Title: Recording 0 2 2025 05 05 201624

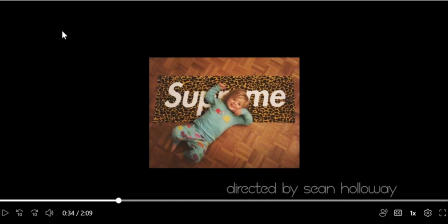[4:08]
And we faded in and out all of our title cards throughout the whole thing to make it a much more softer transition, as it mimics the same look through the sounds that we are getting as well.
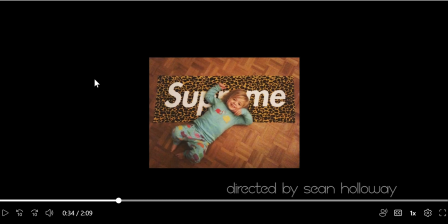[4:28] And yeah. I'm stuck now and I'm not getting out.
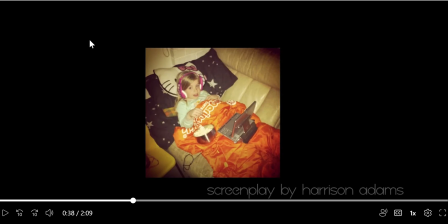[4:36]
Also, I've done a voiceover that went over the top of the whole 2-minute clip in different sections, and this was done on a recorder, like a microphone, which then
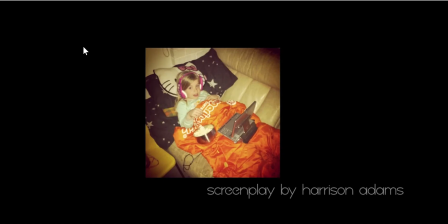[4:58]
we could put the SD card into the Mac and then upload them as MP4s and put them into Premiere Pro to sync up with our film.
Suddenly, everything I didn't need was now an addiction.
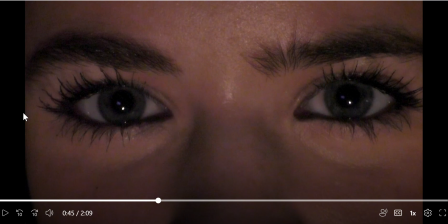[5:26]
As you can see, there was quite a harsh stop
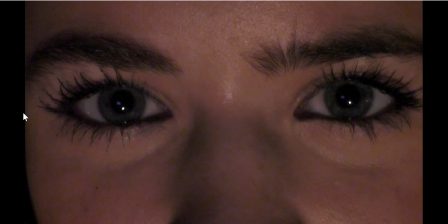[5:32]
to our montage to then transition into this, and you can hear that same harshness comes with the fading in of the hospital beeps.
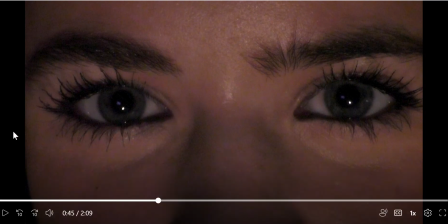[5:46]
We found the hospital beeps just on YouTube,
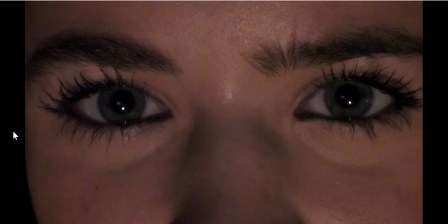[5:51]
and then we converted that into an MP4, which we then could upload to Premiere Pro and put into our project.
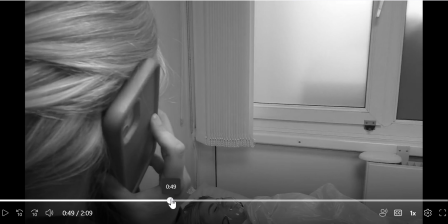[6:04]
We had the piece of text here, London present day.
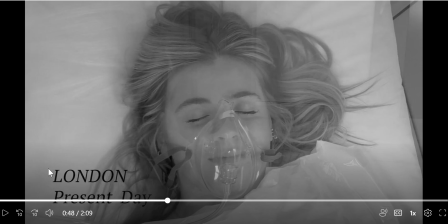[6:11]
This was also done in Premiere Pro, but the font was also come from dafont.com. And the same process we did with the title cards, we did with this, as well as the
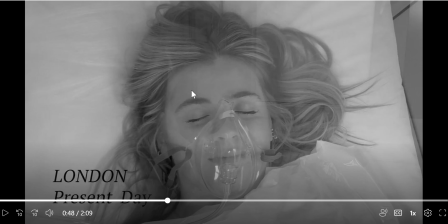[6:27]
lack of saturation that is going on with this time frame. This was all done, and the color matching all done through Premiere Pro, which was really useful. The fact that we practiced beforehand on
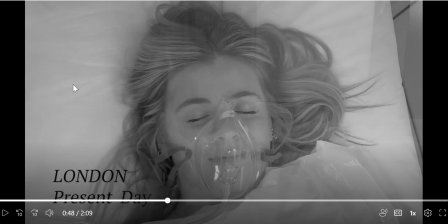[6:47]
our Have You Fed the Fish task with color matching. So this whole process to make it a cinematic feel was a lot easier.
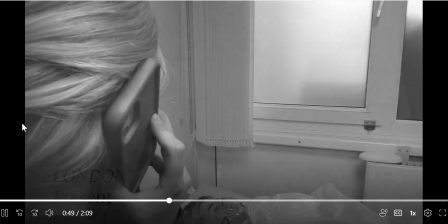[7:00] Hello? Where are you? You need to come here now.
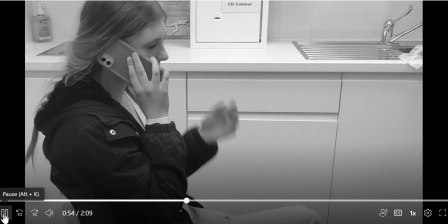[7:04] My parents are good people, but very introverted, especially.
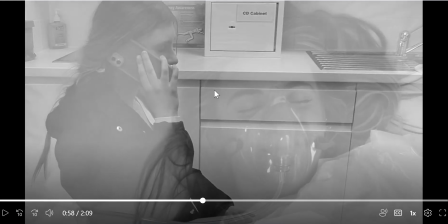[7:10]
And here you can see the transparency. This we had done on Premiere Pro as well, and we had previously done in the last 15 seconds as well.
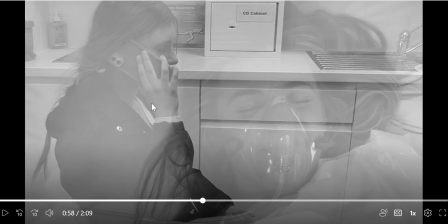[7:25]
They're just an overlay of images, which we had done through post-production.
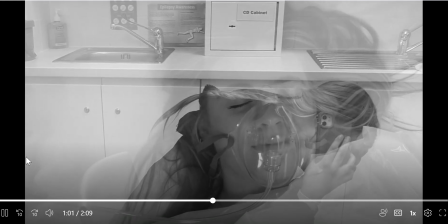[7:35] We have a lot of money. Yeah, I'm not really sure where it came from.
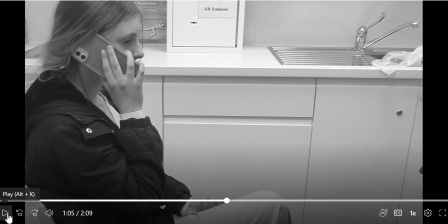[7:40]
We had to play around a lot with levels and making sure that the voiceover wasn't too overpowering for the hospital beeps, and hospital beeps weren't too overpowering for the voiceover,
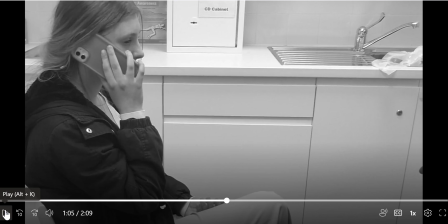[7:55]
which we all managed to do through Premiere Pro and was a very easy and satisfying process for us to measure out, as it really is a tying in factor in what making our film the outcome it was.
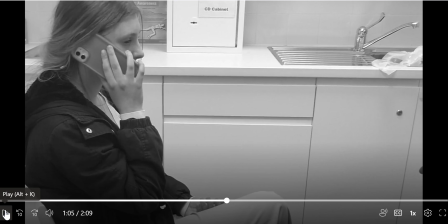[8:15] Don't tell me how to mother my own child.